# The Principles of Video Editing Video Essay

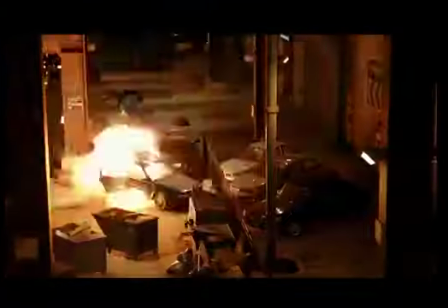(4:09)
You don't always have to use every single shot of one sequence.
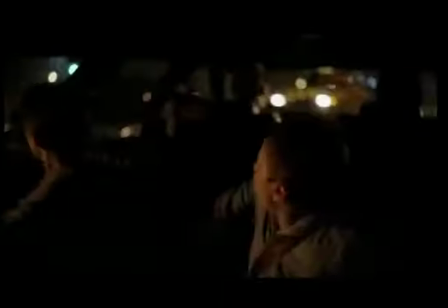(4:12)
You can cut it down, as if you make something like an action scene too long, it will get boring if the scene is not constantly changing.
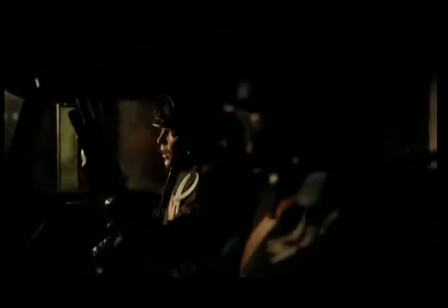(4:19)
For those types of scenes, it is important to get that across, but for some scenes that focus on character, it's good to slow it down.
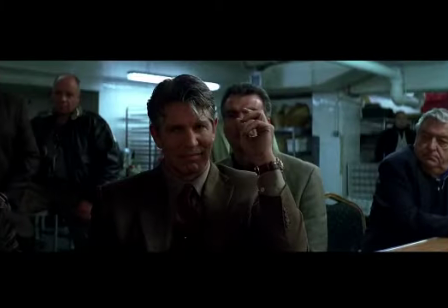(4:25)
There always has to be a balance.
I know why you're afraid to go out at night.
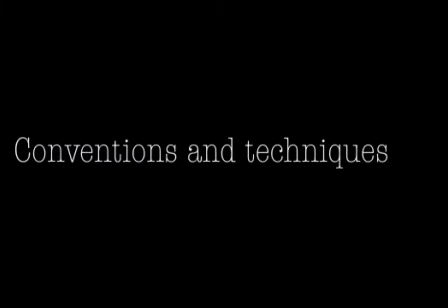(4:30)
During the editing process, there are many different ways of editing techniques and conventions that many editors apply to the films they work on. When editing a movie,
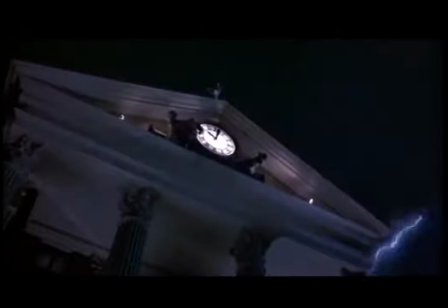(4:40)
it is important to be careful about the continuity of the piece and that each shot lines up with the rest and not include anything that will contradict anything in the previous shot,
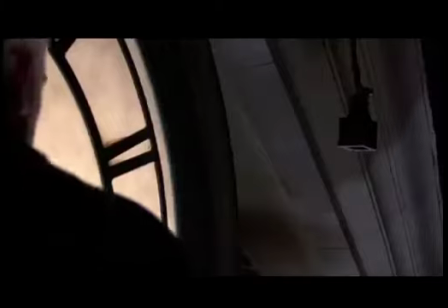(4:48)
like times or dates. One seamless example of this is in Back to the Future, where Doc Brown is trying to get Marty back to his own time.
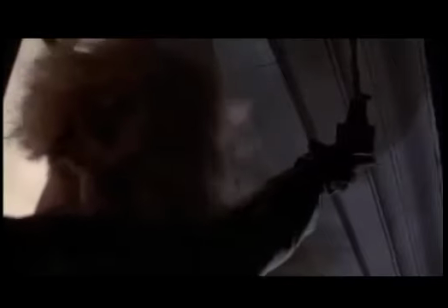(4:55)
As you can see, the clock and the timer on the DeLorean is timed exactly right with the runtime of the scene, in order to get across the sense of urgency as the timer is constantly showing.
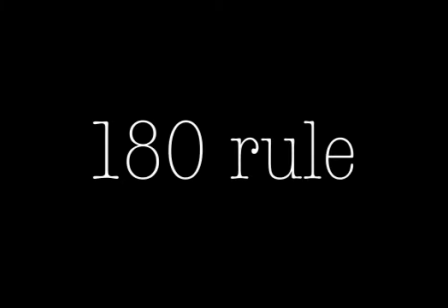(5:06)
The 180 rule is vital when editing as well as shooting in film,
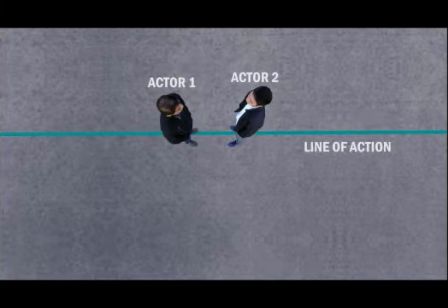(5:10)
as the rule states the camera should remain the same side of an imaginary line that is drawn perpendicular to the camera's viewpoint in the establishing shot,
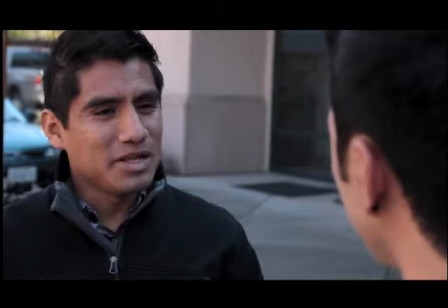(5:17)
for something like a conversation scene. When doing this, two people should always be on the same side of frame in each shot.
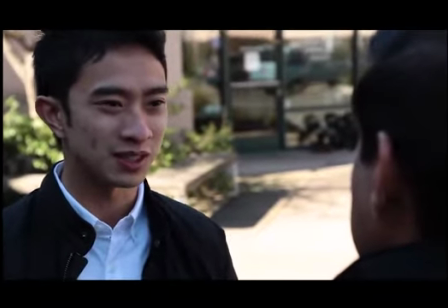(5:23)
When crossing the line, it makes it look like the actor is looking in the opposite direction, which can confuse the audience watching.
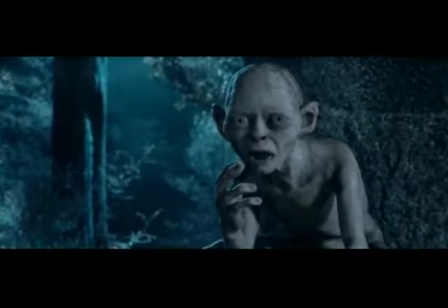(5:29)
There are ways around this rule, though, that can be used to great effect, like in The Lord of the Rings: The Two Towers, where the effect created is that of a shot-reverse shot.
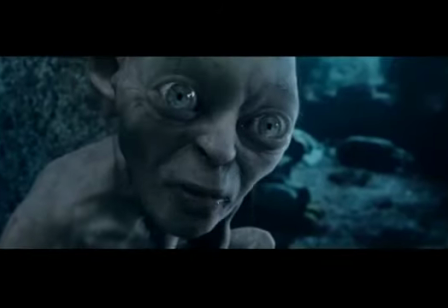(5:37)
Speaking of which,
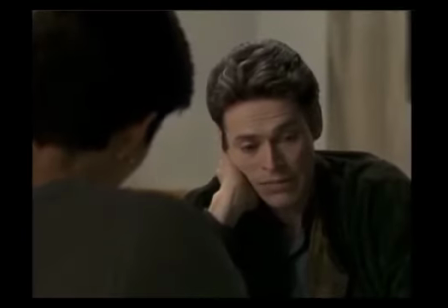(5:41)
as mentioned, shot-reverse shot is where one character is shown looking at another character off screen, where the other character is looking back at the first character.
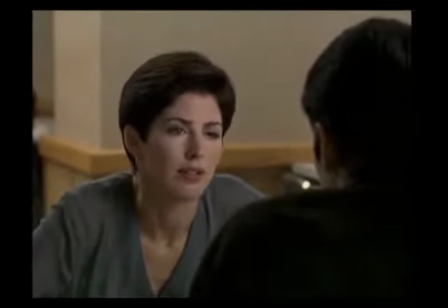(5:49) No, it's true.
With them facing each other in opposite directions, the audience will assume that they are looking at each other in the scene.
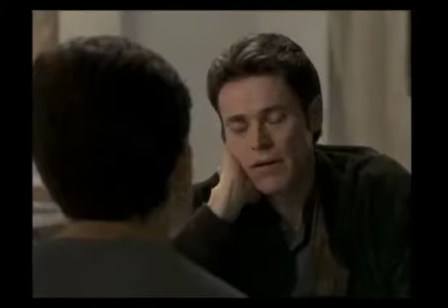(5:54)
This would tie in with the 180 rule in order to retain continuity by not distorting the audience's sense of location of the characters in the shot.
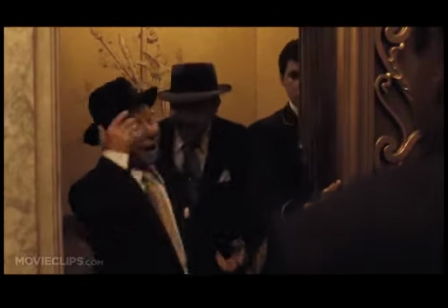(6:06)
Parallel editing is where you cut between two or more separate scenes that occur at the same time during the story, meaning all the different storylines are unfolding in parallel.
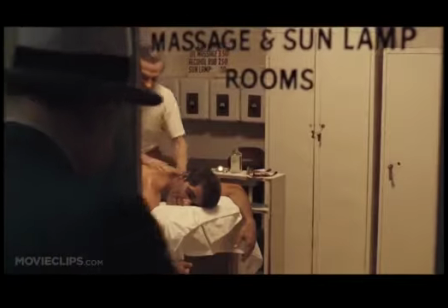(6:13)
They usually don't come together, but sometimes they do, like with the famous scene from The Godfather,
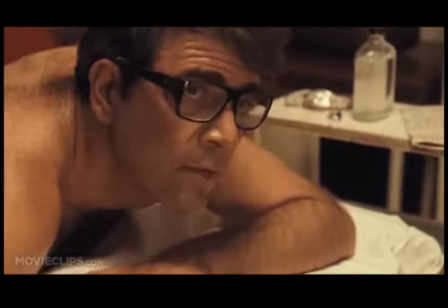(6:18)
where the christening of Connie's baby occurs at the same time as Connie's rival dons are eliminated by his enforcers.
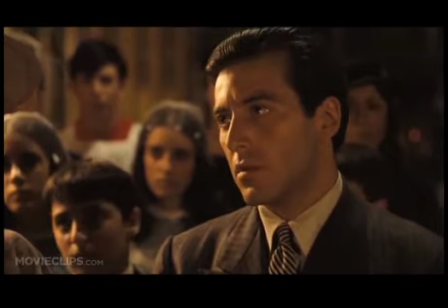(6:25)
Although they are completely different circumstances,
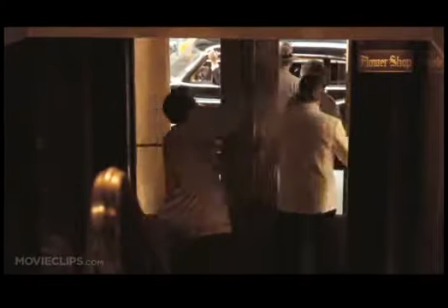(6:27)
the way it is edited ties into Connie's ruefulness and create a great juxtaposition between the christening of a new life and the bloody deaths of old.
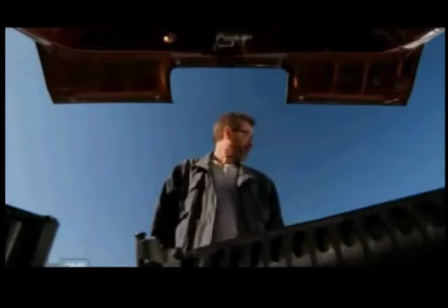(6:38)
POVs are used as a way to get more into the character's view of the situation, or can also have a unique view from the perspective of an object. This is sometimes done to add a bit of suspense to the scene. A good example of this is in both of Tarantino's films Reservoir Dogs and Pulp Fiction,
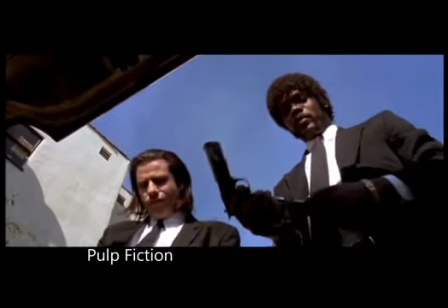(6:53)
where the characters open up the bunk of a truck and it is seen from the victim's perspective, creating a sense of superiority to the ones opening the truck and can make the victim, as well as the viewer, helpless. Jump cutting is the transition between two shots which appear to jump forward in time.
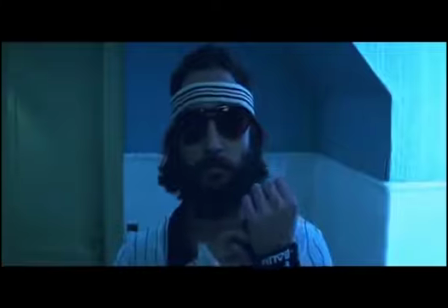(7:10)
Much like a montage, this is a way to show how time passes, but it's done in a more quick and efficient way.
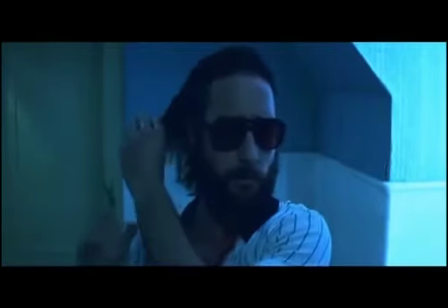(7:15)
It is sometimes done to show how a character feels at a certain moment, like this scene here from Little Shop of Horrors,
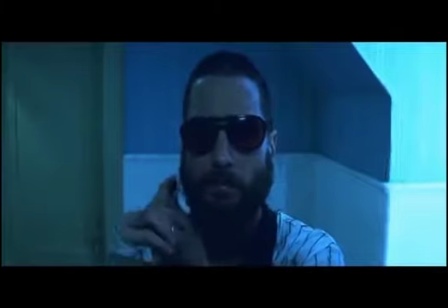(7:21)
or even doing something as simple as cutting hair, like from Royal Tenenbaums.
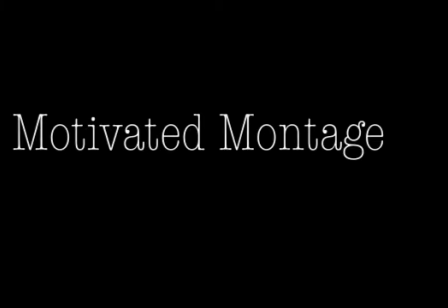(7:27)
Motivated montages are used to edit together various scenes that can be used for a montage, often with either a famous song or from the score.
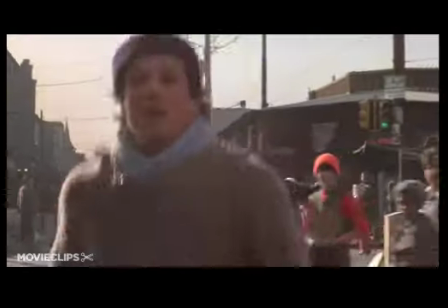(7:34)
These montages are a quick way to show the actions that the character or characters are performing.
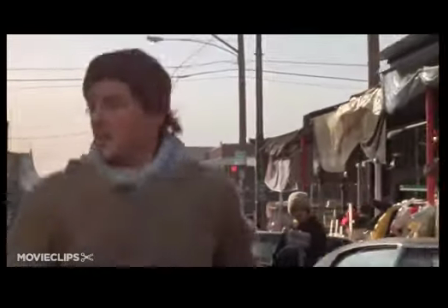(7:39)
A good example of this is with the first Rocky film, where Rocky begins to train for the big fight.
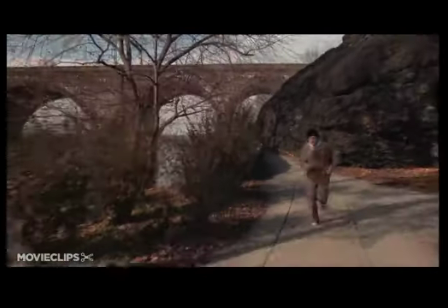(7:45)
The montage is filled with scenes of him running around on the streets, punching the punch bag, and doing press-ups, all to the score of the film.
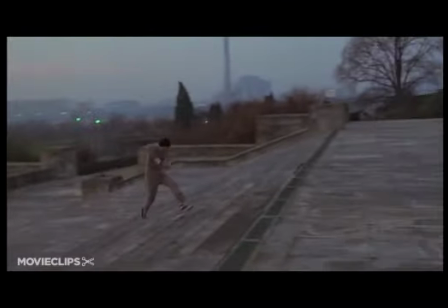(7:52)
This scene is impactful as we do see Rocky messing up in some parts, but by the end he is improved and is ready to fight.
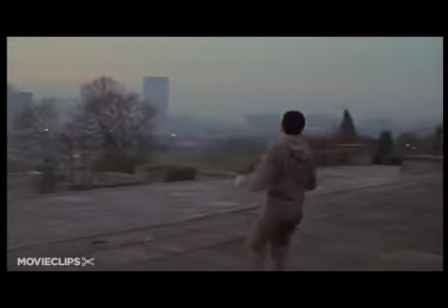(8:02)
All of these conventions and techniques are vital in learning how to become an efficient editor.
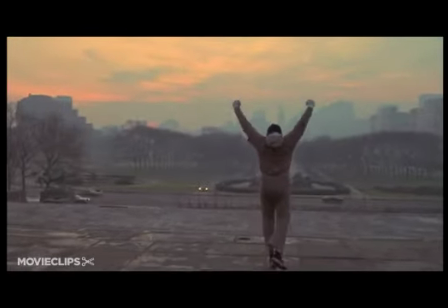(8:07)
Hopefully with these, you can become a professional editor in the industry.